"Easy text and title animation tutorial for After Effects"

Hey, hello, and welcome to this new tutorial by Flomotion. And today we are bringing it back to the basics of this channel, because I want to share with you a really nice technique on how to procedurally animate a title. And that means you can later on change the words and everything will automatically update. So let's just jump directly into After Effects. So in here, let's just start from scratch.
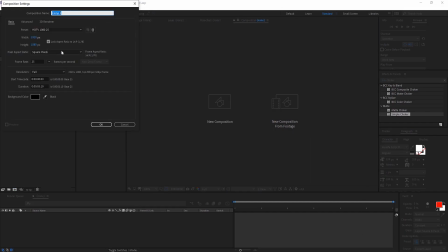26s
We create a new composition. 1920 by 1080, 25 frames is fine. Also 5 seconds sounds fine. Maybe let's just make it 8, just in case. And hit OK.
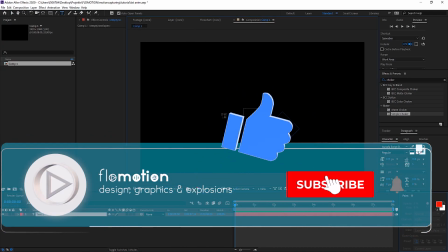37s
Now let's directly start with writing something. Motion.
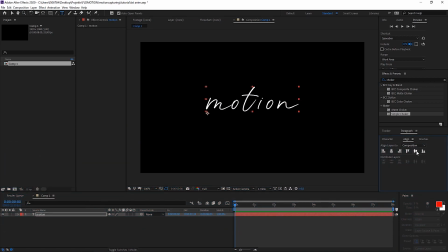42s
And now I click on the Align button here and just center it vertically and horizontally.
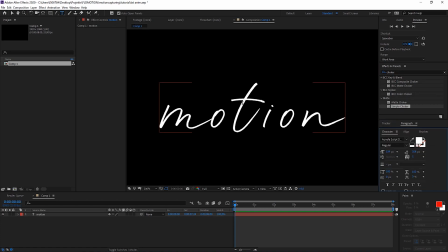48s
The font is pretty thin, which helps a lot for the effect later on. Also, I have like a pretty round and fluid font, which also helps when it gets this fluid, liquid motion later on.
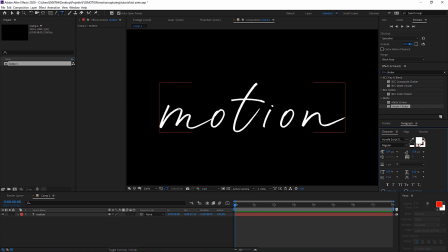63s
And also I chose the word because I have a lot of fluid motion in that direction, but the T really stands out. So I also get that motion. And last but not least, I took that font because all the letters are separate, but I also have like the M and the O that are connected,
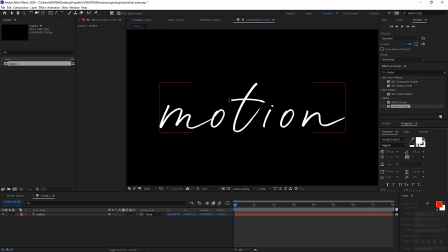81s
because later on you will see that the effect works on each separate part differently. Okay, enough of the talking. Let's just pre-compose this and call it our text source,
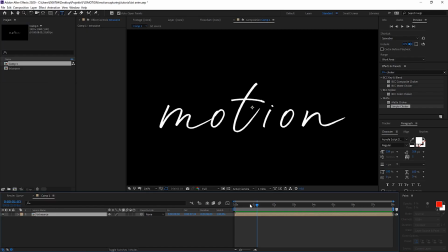96s
because later on we can then always go back into that composition and change the word, and everything will update automatically.
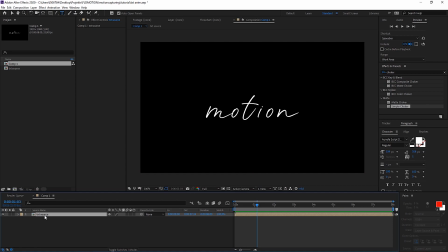104s
So for the effect, we want to have 3, maybe 4 different parts that make up the effect. If we take a look here at the example, at first we just get the thin outline, then we have like the fill of all of this,
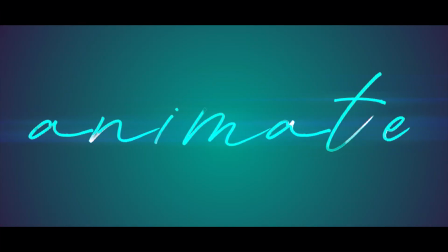117s
in this case the bluish color, then we have like small extra white stripes,
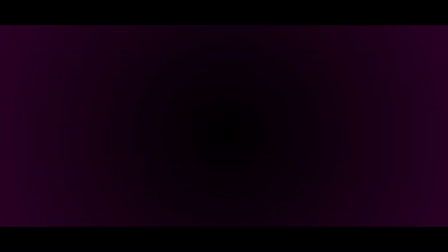122s
like some detail, and last but not least, that electric lightning thing that's going on here.
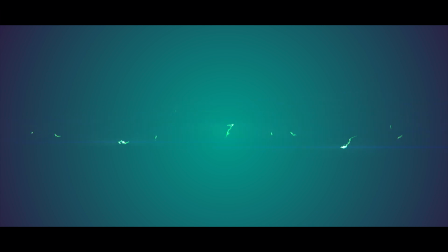128s
And let me tell you something, we do all of that with just one effect.
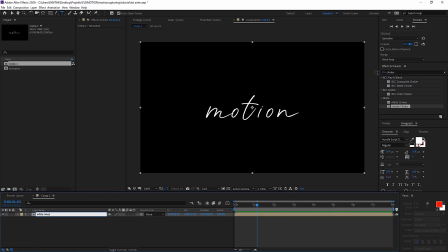132s
At first we want to start with the white lines, and our effect is the Vegas effect. So let's just change something from the default. As the blending mode, we want to have it on transparent.
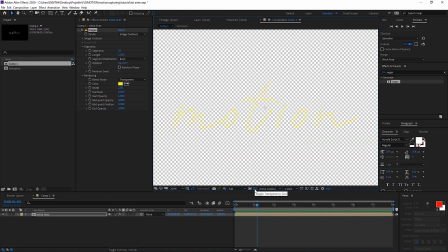144s
So we just see it on an alpha channel. At the moment we have 32 different segments.
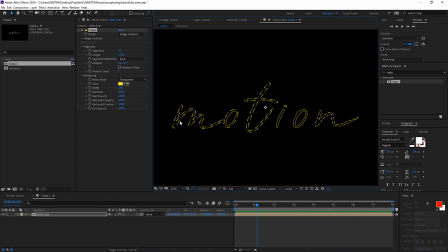150s
So that means 32 segments for each part. So the MO has 32, the inner circle of the O has 32, and so on. So let's directly change that to 1. And now we want to animate something of this. So let's go to the very beginning, and for the length, we just go back to 0.
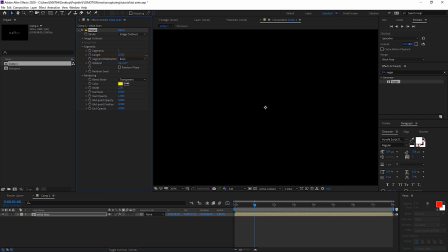169s
And then we go to the 1 second mark and bring it up to 1 again. So we're already getting somewhere.
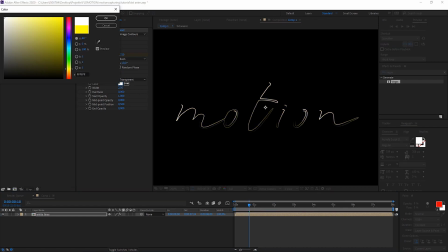174s
Now let's just make it white, because we want to make the white fine lines.
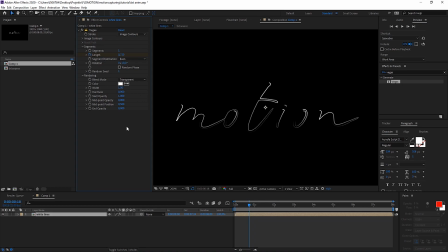179s
And for the width, let's just go to 1, maybe even smaller, to 0.5. Okay, let's work on this a little bit more. If you have a look at this, it starts hard and fades out, but I want to have it in the different way.
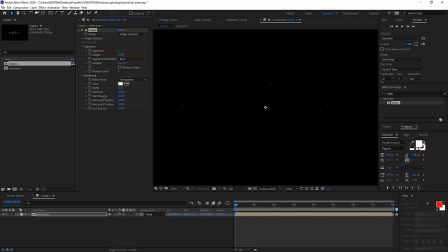192s
So at the start, I want to have it at 0 opacity, and at the end, I want to have it at 1. Great. And you see that the length of 1 is not enough to fill it out completely. So let's just duplicate the lines, and I'm quickly soloing this.
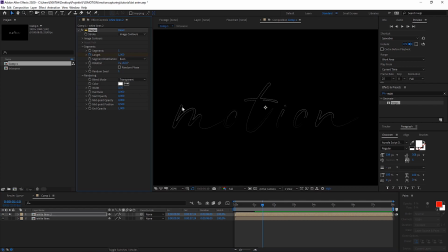210s
And now we want to play with the rotation. Rotation basically means at 0 degrees, it starts at 1 point, and all the way around our object, it makes 360 degrees. So when I'm going to 180 degrees, it should have made half of its way.
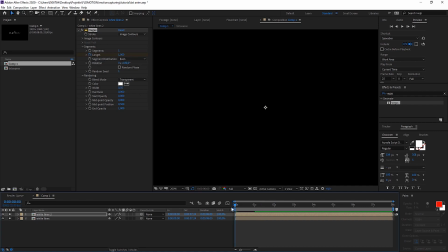228s
When I'm turning on the other one, you can see now they both together make up the whole. Of course, you can play a little bit with the settings here so that it's not completely the same. Maybe make the length a little bit shorter here. And let me solo this once again. When you click on random face, it doesn't start at the same point for each letter.